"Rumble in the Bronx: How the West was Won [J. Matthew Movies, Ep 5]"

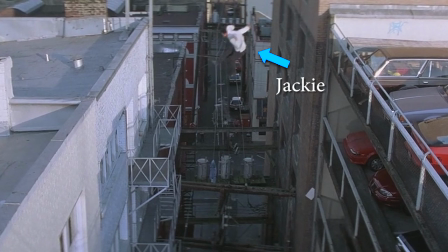[4:03]
They decided it didn't look natural enough, and that because of the obstacles in the scene, including overhead power lines, the wire harness actually made it even more dangerous. So Jackie just went ahead and jumped at Raw Dog.
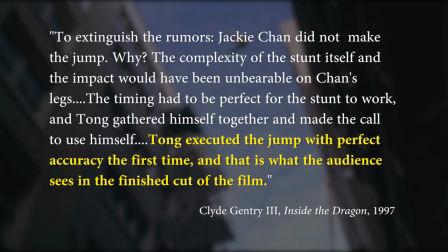[4:14]
Now, I should mention that I did find one source that claims that Jackie never did the stunt at all, and that the version in the movie is actually Stanley Tom.
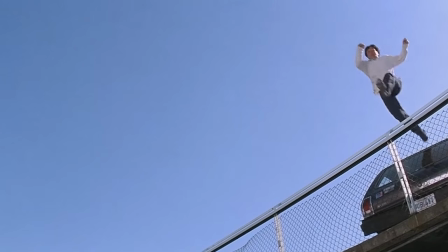[4:21]
But I'm pretty sure this author is mainlining whatever drug it is that makes you lie and say stupid things, because this story makes no sense.
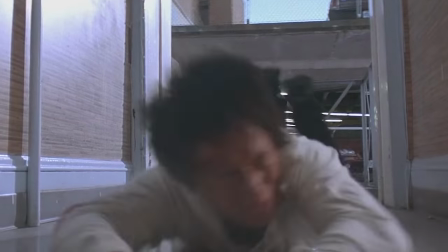[4:27]
And while this could technically be fake, everything about this footage looks to me like Jackie Chan doing some Jackie Chan sh**.
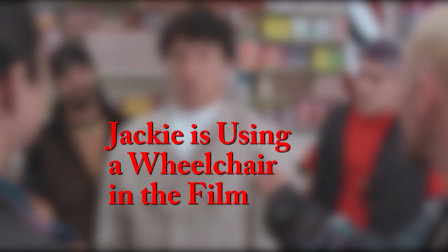[4:35]
But, you know, teach the controversy, I guess. Number 3. Jackie is using a wheelchair by the end.
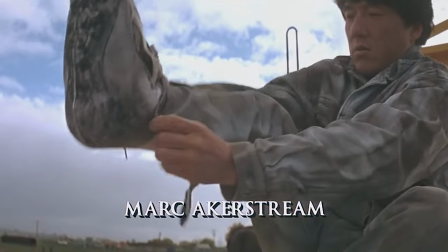[4:41]
After he broke his ankle, Jackie famously painted a sock to look like a shoe and wore it over his walking cast. Less famously, he also used a little scooter for some of the close-ups. I go to the hospital, put the cast on, going back to the set, I'm still shooting. Then the shot, I suppose I'm running, but how can I run? Then we put the wheelchair like this, yeah, for the tie shot. Somebody, somebody put the wheelchair, I just...
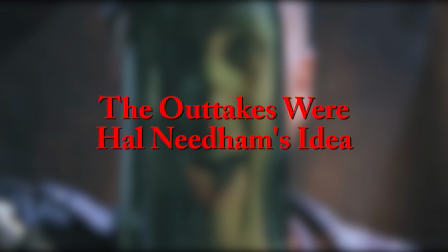[5:16]
That's how we make the movie. Number four. The outtakes were Hal Needham's idea.
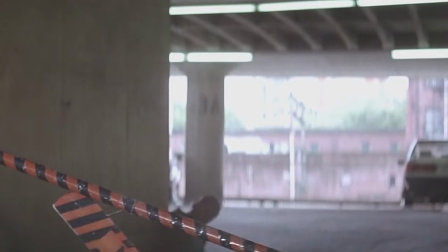[5:20]
You probably know that one of Jackie's trademarks is a spectacular reel of outtakes at the end of his movies.
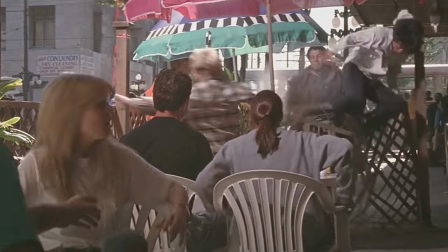[5:25]
But what you may not know is that those outtakes are only there because of Hal Needham, the aforementioned director of Cannonball Run.
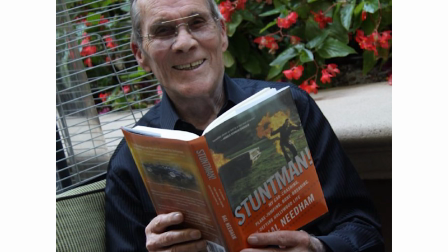[5:32]
Hal was a legendary Hollywood stuntman who began directing movies in 1977 with Smokey and the Bandit.
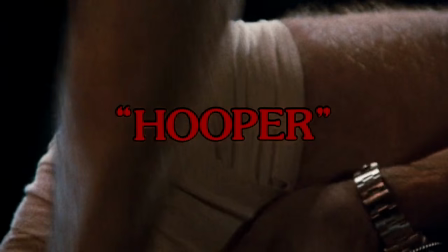[5:38]
His second film was Hooper, a movie about an aging stuntman and his young rival.
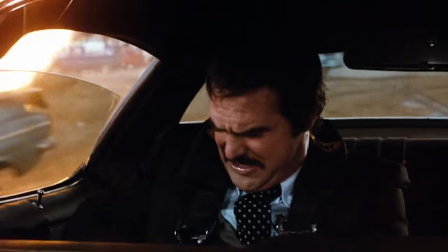[5:42]
Hal staged so many huge stunts for Hooper that by the end of the movie, he had a ton of extra footage that didn't make it into the film.
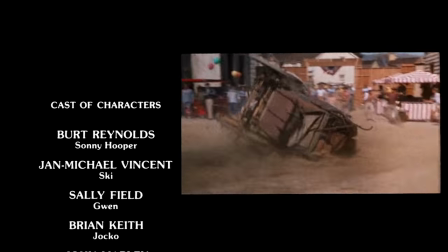[5:49]
Rather than just let it go to waste, Hal stuck it at the end of the movie next to the credits, and the outtake credit sequence was born.
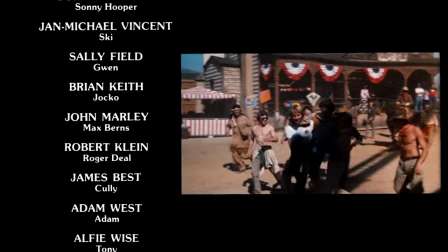[5:55]
He liked the result so much that he used the same technique on every movie he made after that, including Cannonball Run.
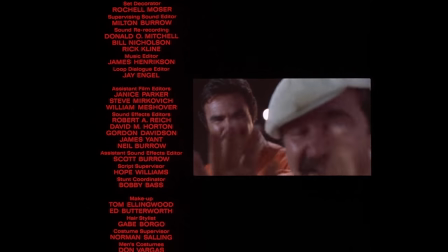[6:00]
And when Jackie saw the end credits of his new movie Cannonball Run, he liked the outtake so much that he adopted the technique himself, starting with Dragon Lord in 1982.
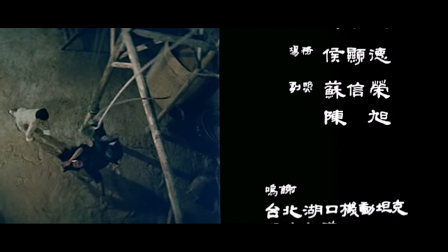[6:11]
Jackie has used outtakes in almost every movie since, including Rumble in the Bronx.
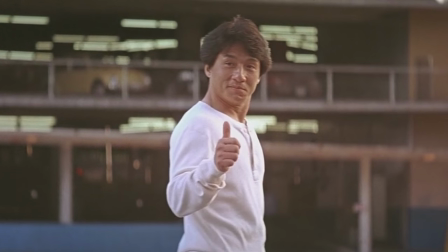[6:16]
History, bitches!
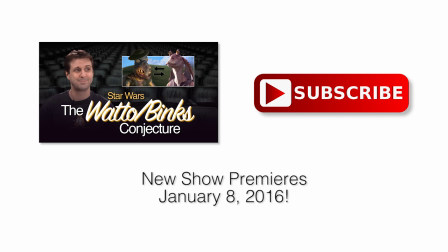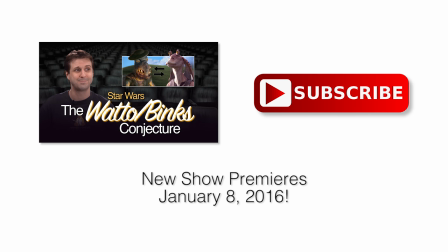I post updates and random nonsense on Twitter and Instagram sometimes, but mostly it's just pictures of my cat.
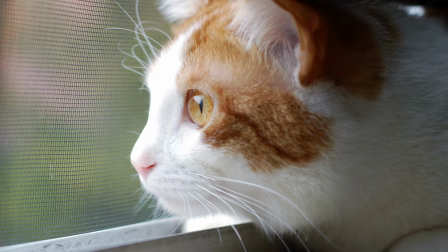[6:52]
Later.